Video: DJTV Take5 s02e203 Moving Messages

Today's editing technology is incredible. We can now do things with software that we couldn't have even imagined just a few short years ago. One of the ways many editing systems have really picked up some power is in their ability to create and animate text. Whether you are a video editor using Adobe Premiere, Avid, or Apple's Final Cut Pro, or just about any other editing application, or a motion graphics designer using Adobe After Effects or Apple's Motion, you probably have the power to move text around on the screen. But just because you can, doesn't mean you should.
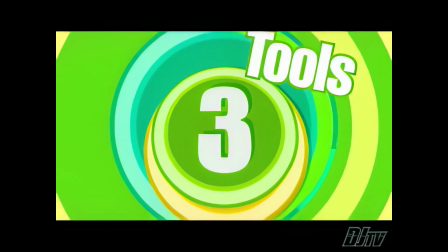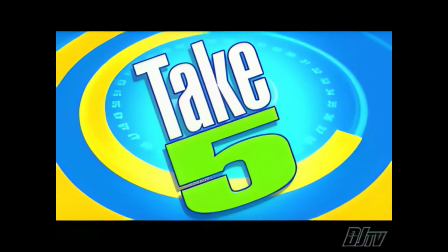Text is used in many different ways in television production. Sometimes to reinforce a message, sometimes to highlight a thought or an idea. Sometimes text is used as a design element and isn't even meant to be readable. A sure sign of a seasoned video professional is knowing when and how to use text, especially if it's moving. And that's what I'd like to share some thoughts on in this episode. So sit back, relax, and take 5 as we explore 5 tips for making sure your messages make sense.
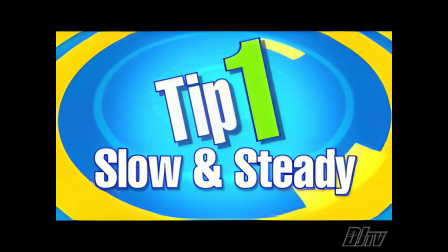Tip number 1, keep it slow and steady. Too much motion can kill the mood. One of the most common mistakes when animating text is moving the words too fast for the viewer to read. The fix? Slow it down. If your text needs to be read by the viewer, take the time to make sure you can read it.
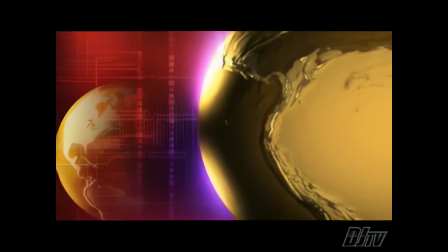Then ask someone else who's not so close to the project if it's readable. Slower moving text often feels more professional.
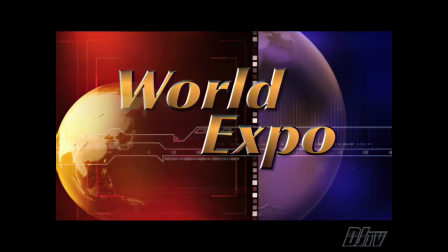If you have text with multiple lines, try moving the top line slowly from right to left,
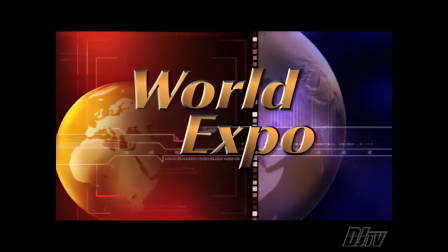while moving the lower line slowly in the opposite direction.
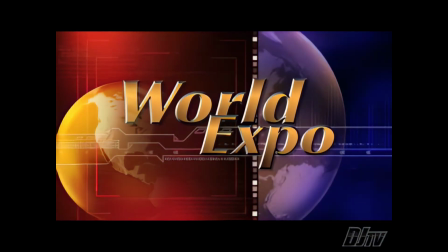Overlapping the text a little or making one of the lines move very slightly slower
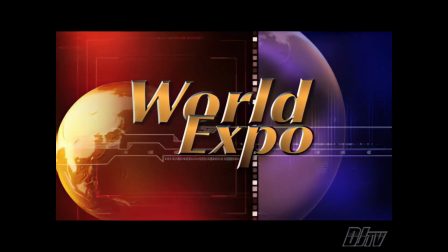than the other are techniques the pros use to create a very polished and high-end look.
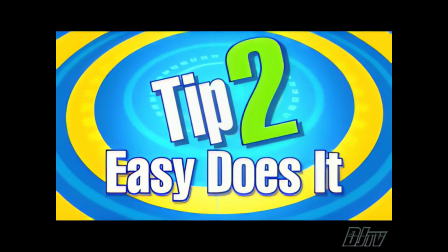Tip number 2, easy does it. Just say no to jerky movements.
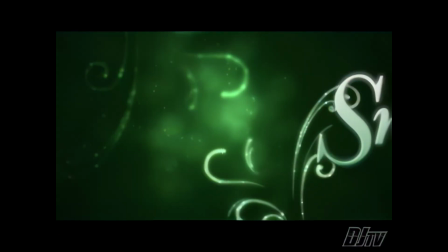Unless you're editing for MTV or the X Games on ESPN, typically you want text to start and stop as smoothly as possible.
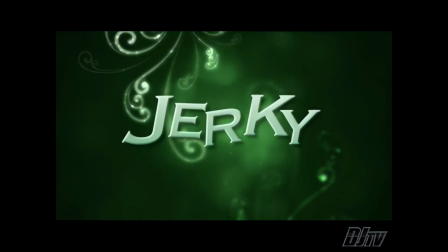Starting or stopping text with an abrupt or jerky motion just doesn't look or feel natural.
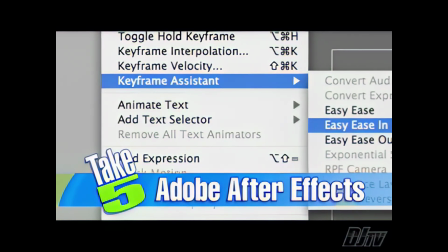Many editing applications and almost all motion graphics apps like Adobe After
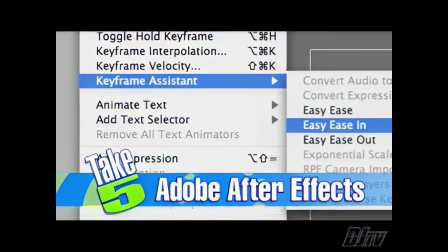Effects or Apple's Motion have an ease in or ease out or smoothing option.
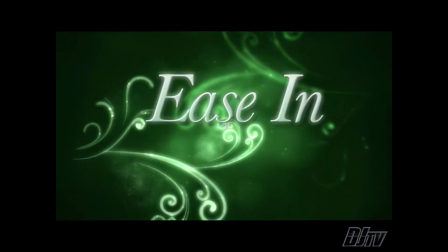Text that smoothly accelerates from a starting point and slowly decelerates to a stopping point looks much more natural and professional.
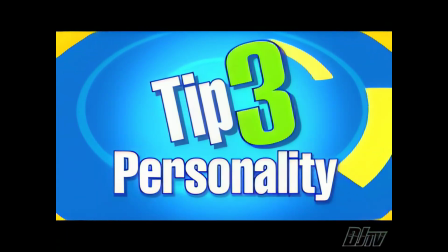Tip number 3, pay attention to the project's personality. Make sure to match the font to the feel.
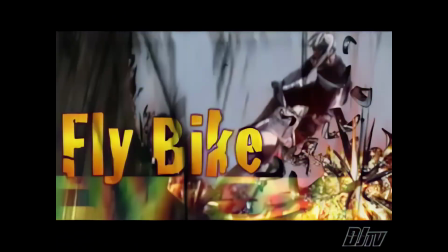Every project has a unique personality. An extreme sports program might have a scattered, high-energy, random feel to it.
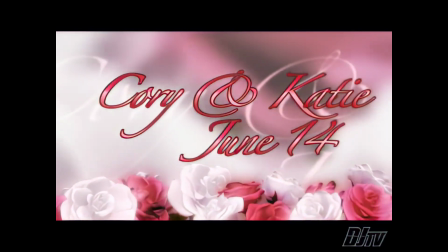A title graphic for a wedding video is more likely to have an elegant, graceful, more refined personality. Well, each font and text animation you create also have unique personalities. It's very important that these two personalities do not clash.
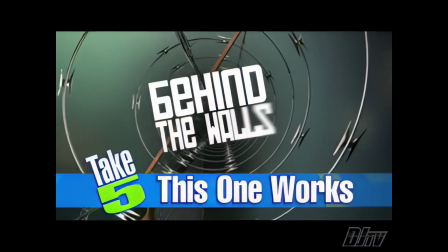This means make sure not to choose a font that doesn't make sense with the kind of text animation you have planned.
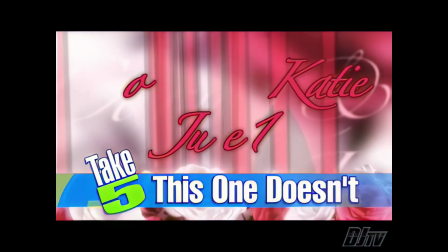And likewise, don't use a text animation style that doesn't fit the personality of your project.
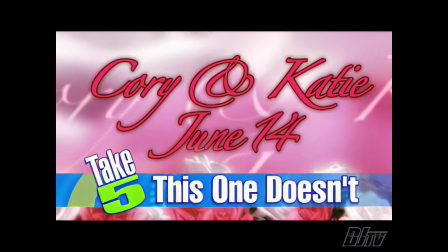For example, in most cases, creating a random jump cut style text animation with a wispy cursive style font just doesn't work. For your look to work, the personality of your project, the personality of the font, and the personality of the movement you create all must work together to create a natural feel.
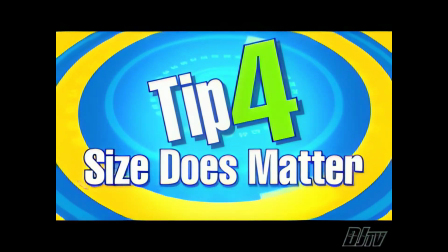Tip number 4, size does matter. Don't go too big or too small. You've probably heard the saying, all things in moderation. Well, the size of your animating text should certainly fall into this category.
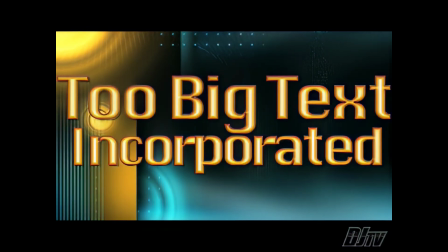Text that is too big overpowers the screen and just doesn't look right when you try to make it move.
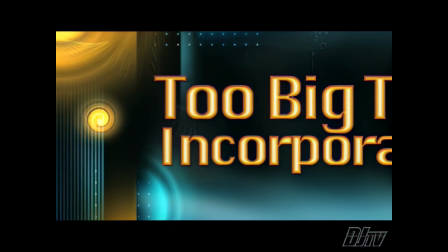Your text needs some elbow room to move around the screen. And if the text is too big, it just doesn't feel right.
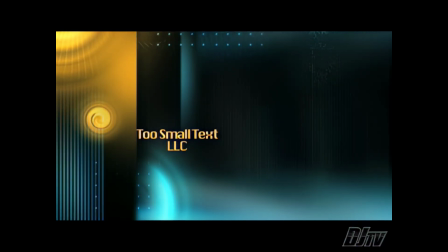On the contrary, if the text is too small, not only will the viewer not be able to read it,
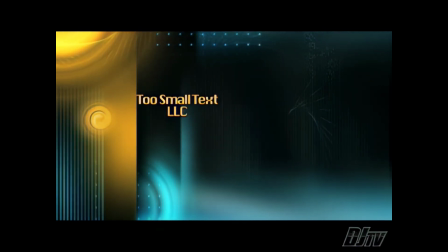they'll probably miss any of your other messages while they're trying to read it.
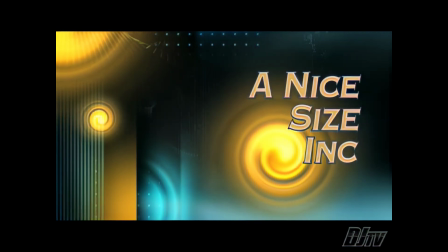The size of your animating text should complement the rest of your composition, not overpower it or get lost in it.
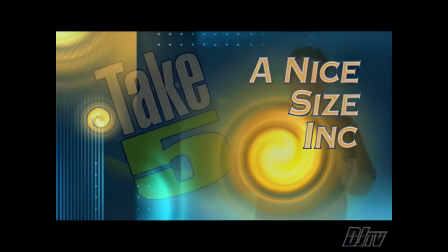Watch the pros on this one. Take cues from how the networks you watch place animating text within a composition. Notice the size of the moving words in relation to other logos or graphics in the frame.
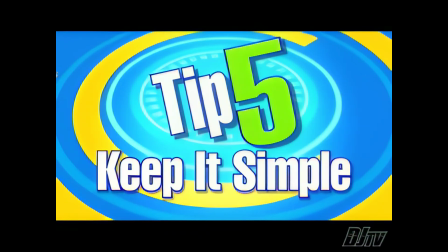Tip number 5, keep it simple. Avoid crazy animations. As you should practice the rule of moderation when choosing a text size, you should also use discretion when moving text from here to there.
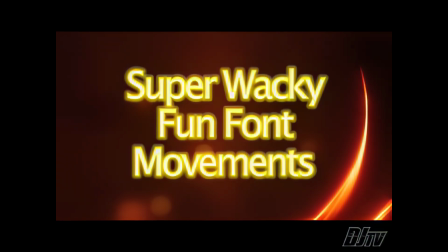Just because your editing or motion design application will let you do crazy bursts, pulls,
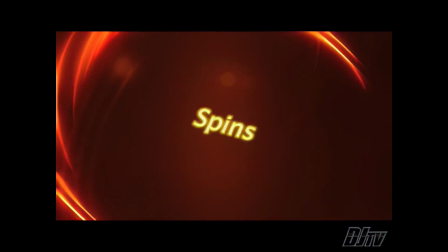pushes, wipes, spins, and 50 other crazy movements, that doesn't mean you should use them all.
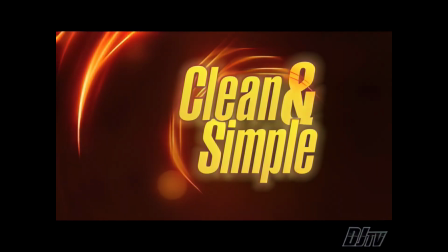Oftentimes, the coolest, most professional-looking animating elements are clean and simple. I hope these simple do's and don'ts help you next time you sit down to move some of your words across the screen. Before we go, let's recap the 5 tips for making sure your moving messages make sense.
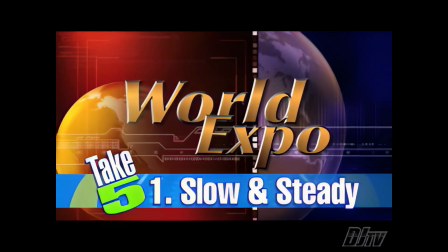Tip number 1, keep it slow and steady. Tip number 2, easy does it.
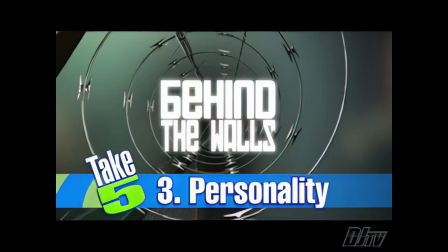Tip number 3, pay attention to the project's personality. Tip number 4, size does matter.
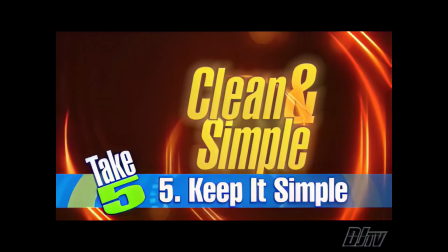Tip number 5, keep it simple. Stick to these simple tips when moving messages around on your next masterpiece, and you'll be making magic just like the masters and maestros at the major networks. Until next time, don't forget to balance work and play, and every once in a while, stop and take 5.